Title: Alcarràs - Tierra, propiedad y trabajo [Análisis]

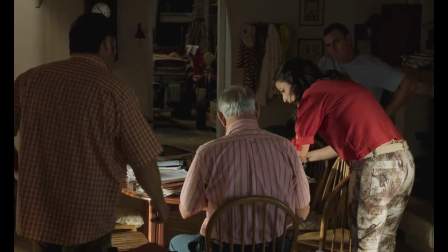(4:05)
Sin embargo, a lo largo del tardo franquismo y la democracia liberal, el capitalismo y el neoliberalismo entraron con fuerza.
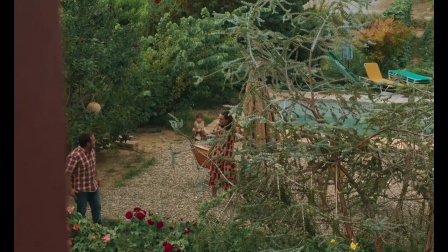(4:12)
Como consecuencia, se debilitaron los vínculos de parentesco en favor de una economía contractual, un sistema impersonal,
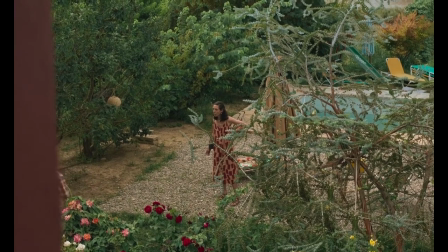(4:19)
frío y rígido, donde los acuerdos basados en el deber social, como los pactos o vínculos familiares, ya no deben respetarse.
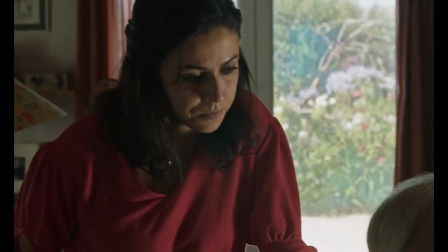(4:26)
En esta situación, es cuestión de tiempo que la parte más poderosa rompa el pacto para su beneficio, y esto es lo que hemos dicho que da comienzo a la película.
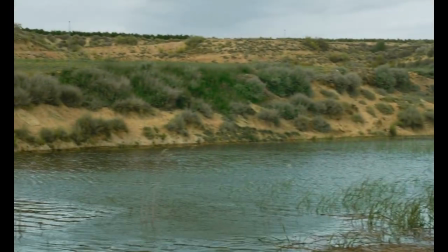(4:34)
Aunque no es del todo cierto. Antes de las malas noticias, vemos como una excavadora desguaza un coche.
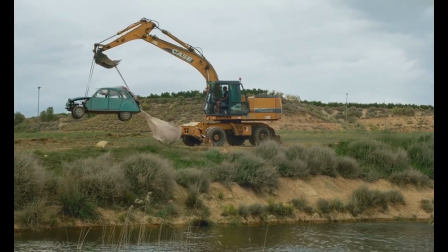(4:42)
El enfrentamiento entre las dos máquinas simboliza el conflicto externo, los frágiles derechos de propiedad individuales contra el monstruoso sistema de propiedad privada.
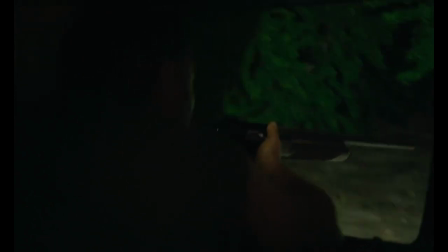(4:51)
El resto de la maquinaria y sus funciones en la película también tienen gran relevancia para el mensaje.
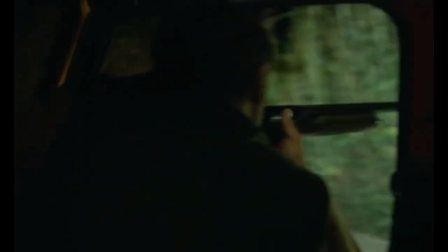(4:57)
La maquinaria antigua es un símbolo de poder y de estatus, pero del pasado.
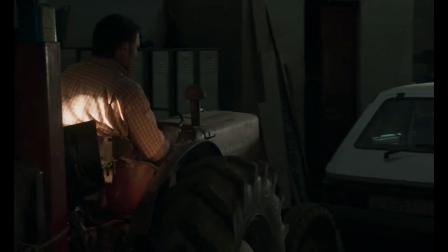(5:02)
Tiene menos potencia, pero era suficiente para el lucrativo modelo de monocultivo de explotación intensiva.
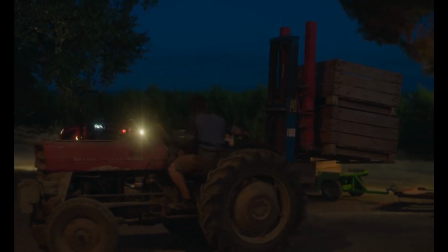(5:08)
No obstante, el sistema ha cambiado y esto ya apenas es rentable. Como consecuencia, lo que se intensifica es la mano de obra.
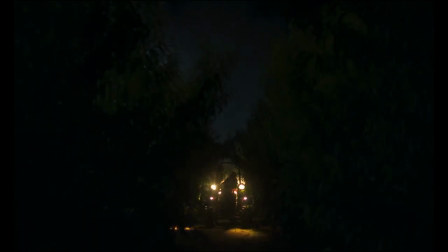(5:15)
Los personajes se convierten en una extensión de las máquinas, hasta deslomarse de forma casi literal usándolas.
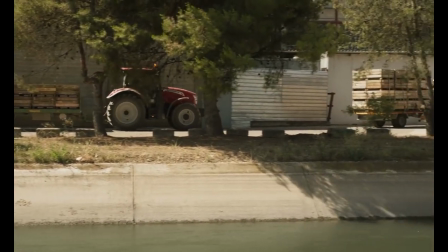(5:20)
Pero los esfuerzos son en vano. El sistema avanza hacia la reducción de costes en mano de obra y el uso de maquinaria moderna.
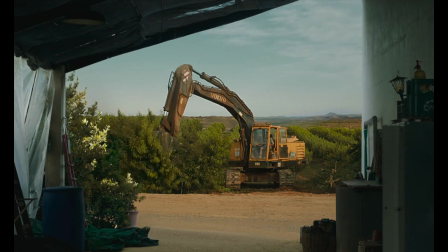(5:28)
La maquinaria moderna amenaza con arrasar los terrenos. A su vez, es la que se pretende implantar.
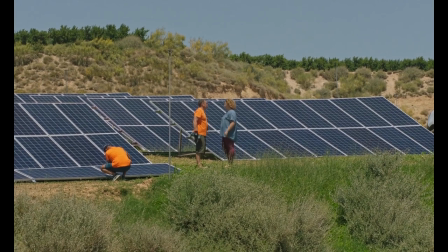(5:34)
Inmensos paneles solares contrapuestos al pequeño panel de la familia.
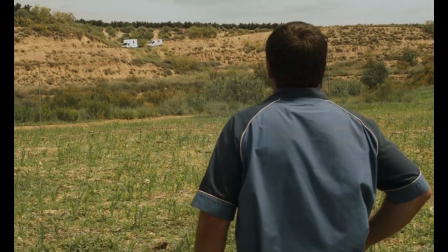(5:38)
La tecnología se retrata como una amenaza venida de fuera, alienígena en sus tierras, que los cerca.
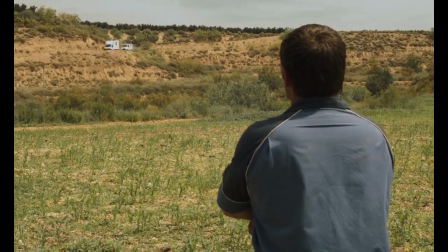(5:44)
La excavadora del comienzo ya ha invadido la propiedad, como un aviso de que tiene ese derecho.
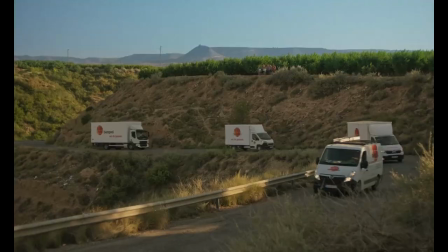(5:49)
Si las máquinas antiguas escapan del control de los personajes, las modernas los dominan por completo, deshumanizándolos.
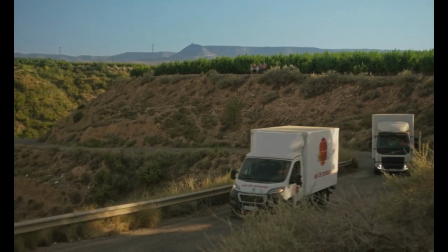(5:57)
Esta tecnología es también un símbolo de poder, pero del actual, el poder del neoliberalismo global, cuya lógica caprichosa dicta el futuro.
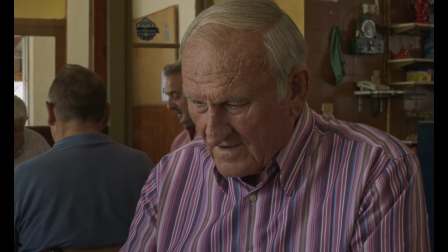(6:06)
Alcarrás retrata la nueva tendencia del capitalismo verde, desarrollarse en industrias igualmente explotativas pero con una imagen más ecológica.
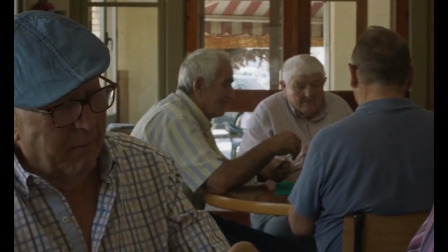(6:14)
Retrata también sus contradicciones internas específicas. Generar energía solar, con la eficiencia requerida para una explotación a gran escala, exige la muerte de todo.
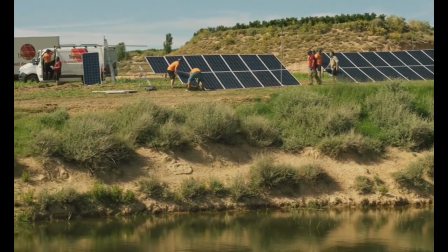(6:22)
Los paneles requieren menos mano de obra, más cualificada, lo cual bajo el sistema de propiedad privada implica paro y concentración de poder.
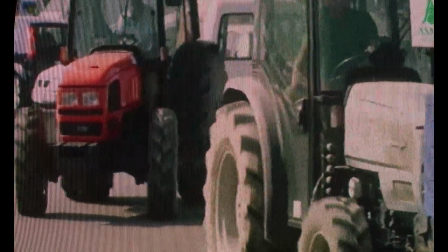(6:30)
Todo esto da lugar a la revalorización económica del medio rural, pero a la par su abandono.
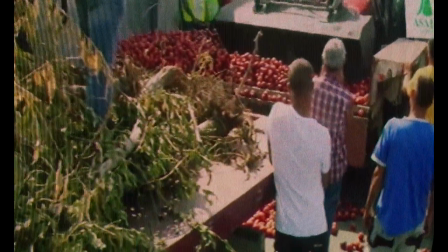(6:35)
Estas contradicciones internas no se limitan al ámbito de la tecnología, sino que abarcan todo el binario trabajo-propiedad y sus zonas grises.
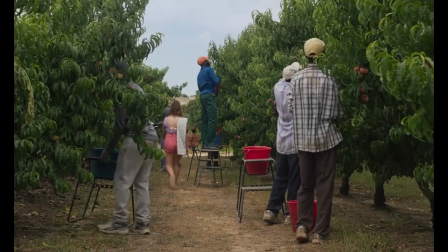(6:42)
La familia Solé es burguesa y explota a trabajadoras de forma sistemática. Sin embargo, también es proletaria, dado que vive en parte de su labor.
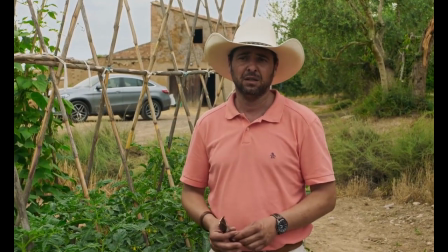(6:49)
Se le ofrece trabajar en el mantenimiento de las placas, perder su estatus de propietarios, pero a cambio de una mejora material en las condiciones laborales.
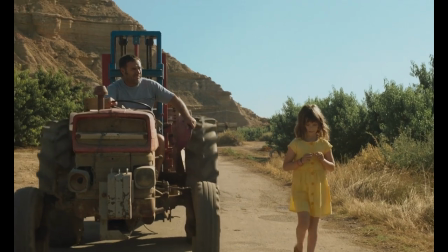(6:57)
Por último, aunque la familia en conjunto sea burguesa o sea proletaria, también hay jerarquías dentro de la misma, entre propietarios y desposeídos.
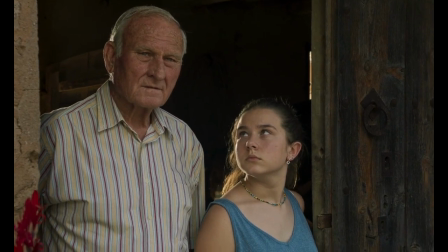(7:05)
Hemos mencionado ya que perjudican a mujeres y a ancianos, pero falta otro grupo vital, las niñas.
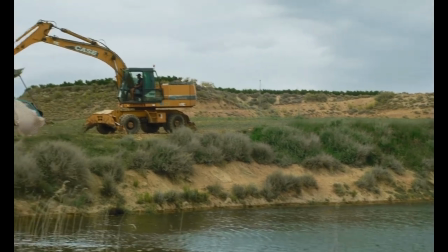(7:15)
Antes dije que la película comienza con la excavadora llevándose el coche. Bueno, mentí de nuevo.
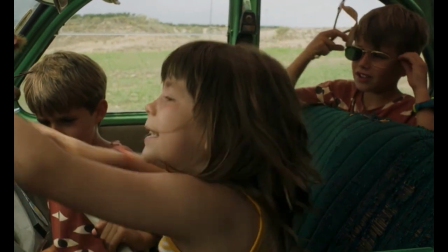(7:20)
La primera escena es la de las niñas jugando en ese coche. Entramos en contacto con la narrativa desde un punto de vista infantil que condiciona toda la obra.
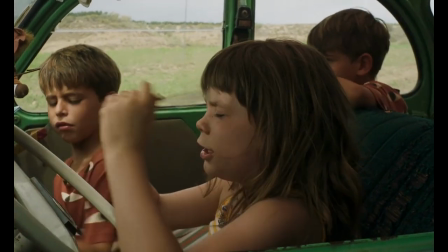(7:29)
En esto, Alcarrás rima con la ópera prima de Carla Simón, verano de 1993.
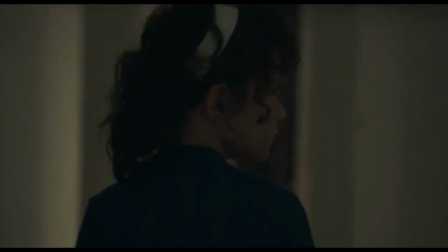(7:36)
Adoptamos también el punto de vista de una niña.
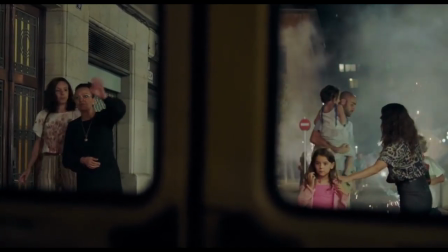(7:38)
Observamos un mundo adulto que escapa a nuestra comprensión, como lo haría un niño, desde lejos, en contrapicado y sin conocimiento previo.
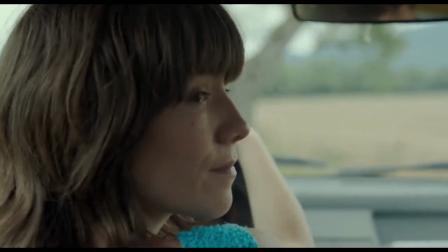(7:46)
Pero también un mundo adulto de cuya comprensión escapamos. No obstante, hay una diferencia sustancial.
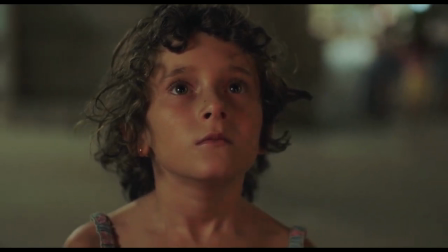(7:53)
Si en la primera Frida era el punto de vista único, en la segunda hay un protagonismo coral.
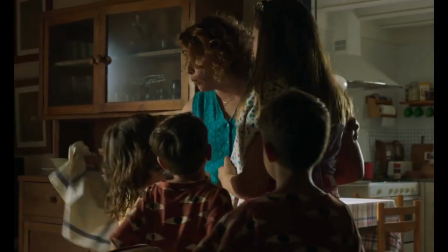(7:58)
La perspectiva de Iris condiciona, pero también contrasta con los adultos. Están enfrentándose a los mismos problemas, pero no escuchan a las niñas.
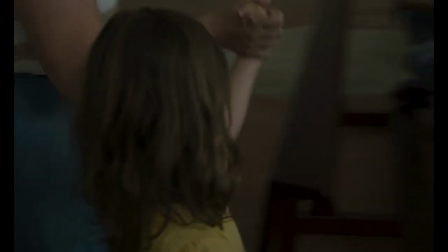(8:07)
Ni siquiera cuando sus decisiones las afectan de forma directa.
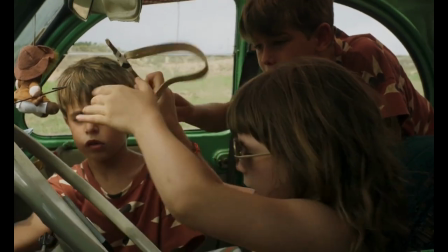(8:10)
Otro elemento que introduce esta primera escena es la actividad a la que se dedican las niñas, el juego.
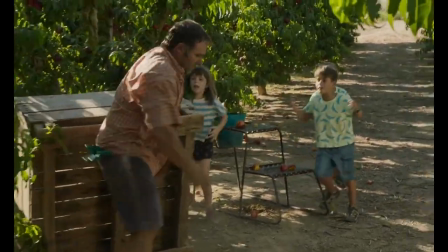(8:16)
Contrasta a simple vista con el trabajo hecho por los adultos. Sin embargo, la película indaga en la relación entre uno y otro.
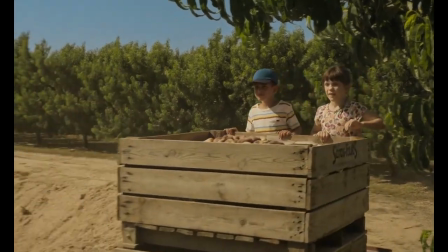(8:23)
Las niñas juegan con total seriedad y en ocasiones trabajan de forma lúdica. Las personas adultas trabajan con seriedad, pero también juegan.
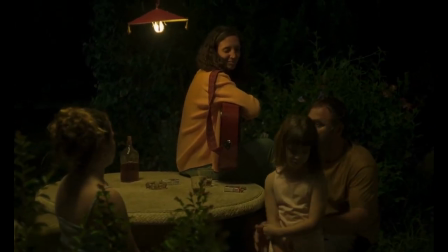(8:32)
Una noche, dos adultos se emborrachan en el patio de la casa. Cuando las niñas tienen un momento de ilusión de poder jugar con los adultos, estos se ponen serios.
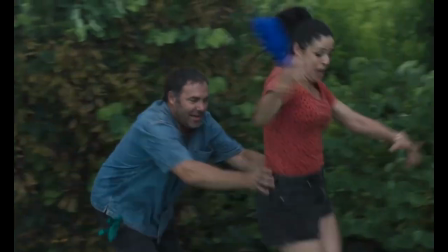(8:41)
Otra excepción será el día de la reunión familiar. Es un día raro, bochornoso.
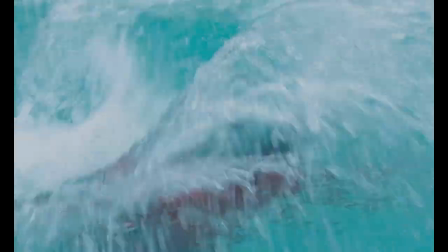(8:46)
Los adultos acaban todos en el agua, mientras las niñas observan fascinadas cómo se divierten.
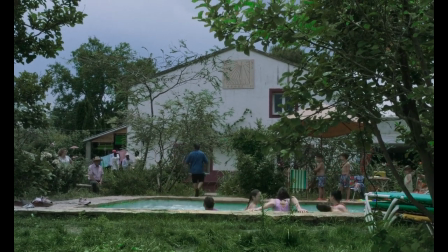(8:52)
La tarde de tormenta y la piscina delimitan para ellos el juego. Porque el juego está delimitado tanto en tiempo como en espacio.
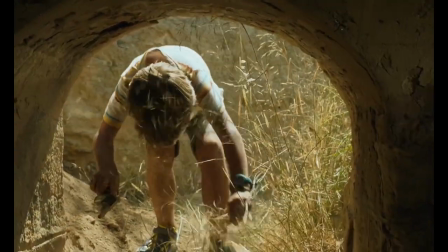(8:59)
Debe crearse un círculo mágico, en el cual se apliquen las reglas únicas de lo lúdico.
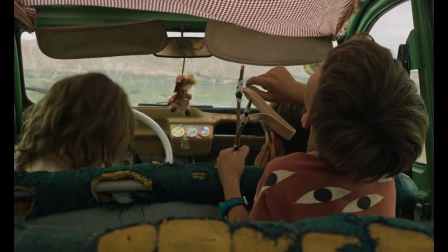(9:04)
El coche era uno de estos, y desde su pérdida, las niñas buscan una alternativa.
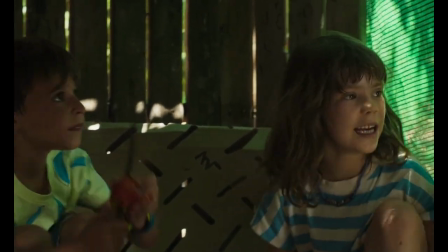(9:09)
Una caja de melocotoneros, la pala de una excavadora,
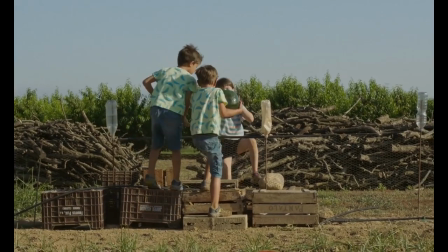(9:13)
el huerto del vecino, una cueva… Pero son expulsados por los adultos, que reclaman todos estos lugares para su propio mundo serio.
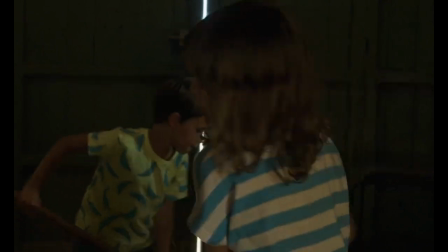(9:21)
Las niñas aprenden sobre la propiedad rompiendo sus límites. Una vez más, Kimet mantiene la autoridad mediante castigos.
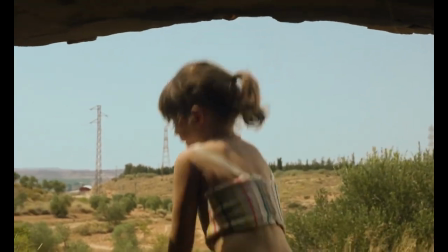(9:29)
En la escena de la cueva, las niñas juegan a ser militares en la guerra civil. La llegada del padre, por tanto, es la llegada del enemigo.
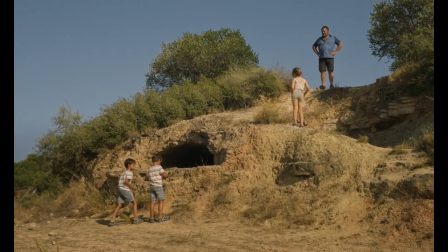(9:38)
Un enemigo que interrumpe el juego, rompiendo las reglas consensuadas e imponiendo las obligatorias.
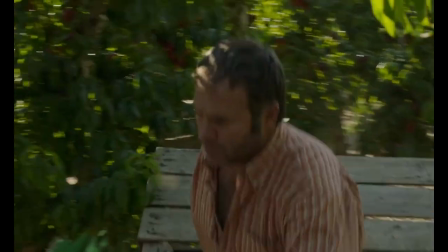(9:45)
Y es que, en el mundo aburrido de los adultos, todos los lugares tienen dueños que los reclaman.
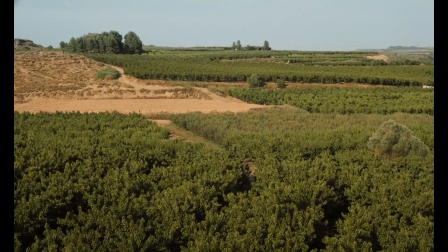(9:51)
La película establece una sinéctrica, es decir, una sustitución de una parte por el todo.
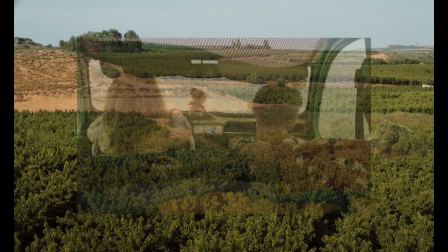(9:56)
La parte es el lugar de juego de las niñas, El coche, desde donde ya las oímos.
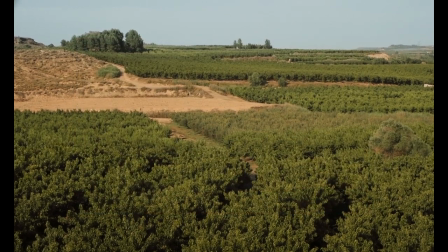(10:01)
El todo es el terreno completo, que estamos viendo mientras tanto. Asimismo, la parte son las niñas que serán expulsadas del coche.
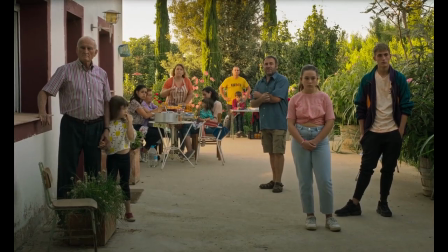(10:09)
El todo es la familia que será expulsada del terreno. Esta brillante figura, además, vincula a los personajes con el elemento más central de la obra.
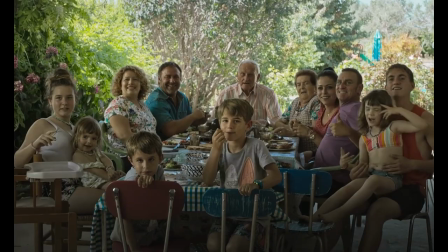(10:18)
El lugar.
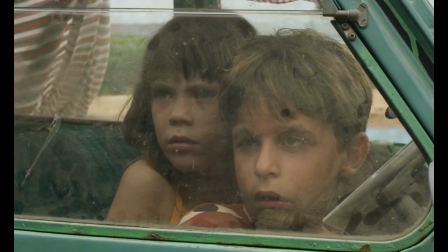(10:22)
Porque la película no comienza con la escena de las niñas en el coche. ¿Por qué os fiáis de mí todavía? antes de oír las voces, oímos los melocotoneros al viento.
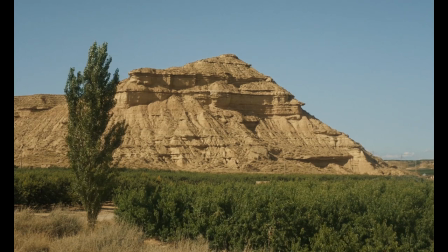(10:31)
Antes de ver los personajes, vemos grandes planos generales. Quien protagoniza el principio de Alcarrás es, ni más ni menos, Alcarrás.
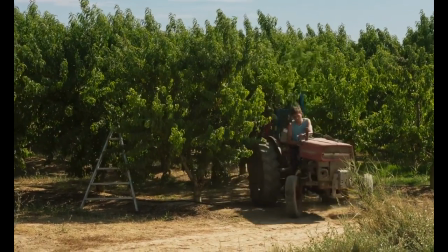(10:39)
Esto no es una excepción. El metraje vuelve de forma recurrente al paisaje, tanto con figuras como sin ellas.
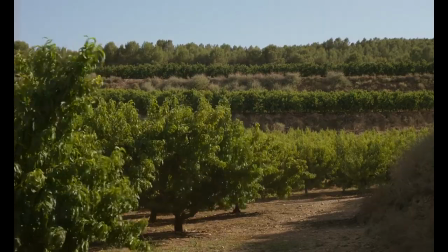(10:47)
Son tomas prolongadas, que nos invitan a contemplar lo que está en riesgo. Tienen movimiento interno.
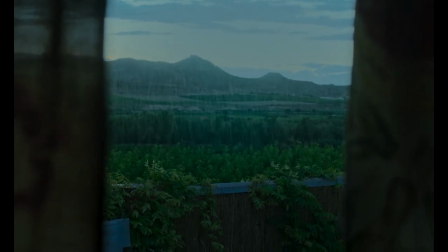(10:54)
El viento y la lluvia sacuden los árboles, representando el cambio constante, el ciclo natural, pero no tienen movimiento externo.
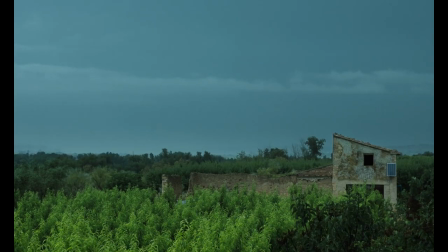(11:02)
Los planos fijos nos invitan a aferrarnos a los árboles, sobre los que pende un cambio drástico, la rotura del ciclo.
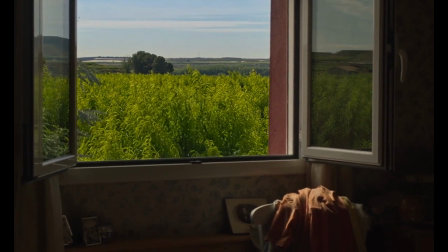(11:10)
El punto de vista ausente de estos planos corresponde con las escenas en que los personajes miran hacia la linde de su terreno.
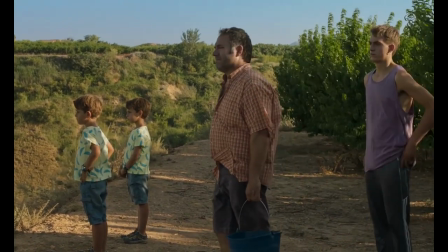(11:17)
Ven como la amenaza a los cerca, observan el futuro con miedo, pero quedan encuadradas mirando hacia el lado izquierdo de la pantalla,
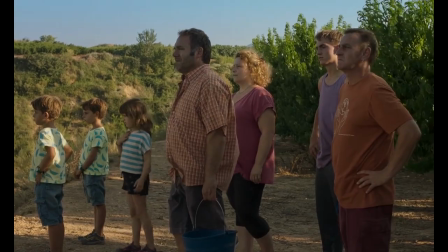(11:24)
lo cual representa lo anterior en el lenguaje visual occidental. En este sentido, contemplan el pasado con nostalgia.
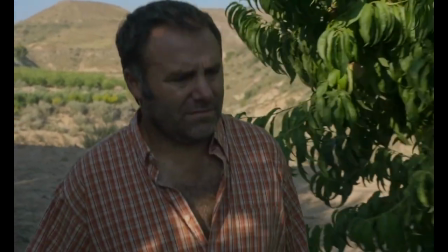(11:32)
El miedo al futuro viene aparejado de forma inevitable con una apreciación de lo que va a cambiar, de lo que se va a perder o ya se ha perdido.
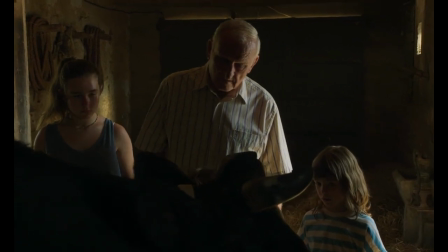(11:42)
Toda la obra está empapada de nostalgia. Nostalgia por el pasado, pero incluso por el presente.
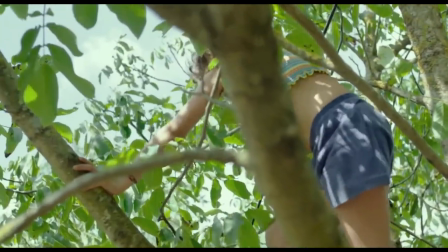(11:48)
En este sentido, las dos obras de Carla Simón dialogan entre ellas.
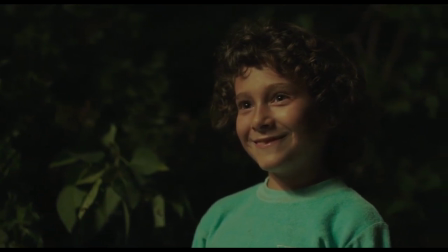(11:53)
En la primera, nos trasladamos al pasado, para experimentar lo que produce la nostalgia.
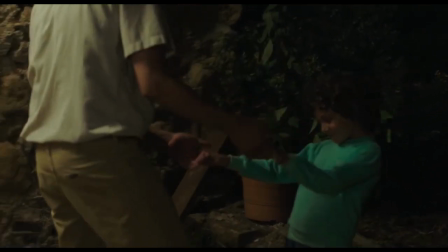(11:58)
El recuerdo de ese verano de la infancia, el que una mujer adulta atesora en el presente.
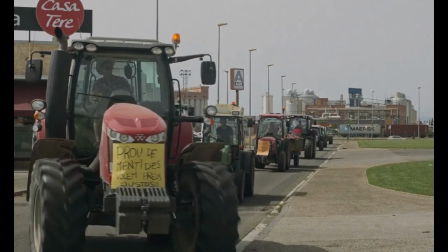(12:04)
En la segunda, por el contrario, estamos en el presente más absoluto.
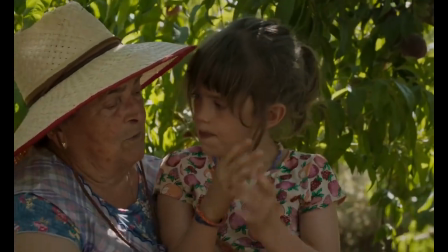(12:09)
El verano de la infancia a atesorar es el de Iris, el que ocurre delante de nuestros ojos.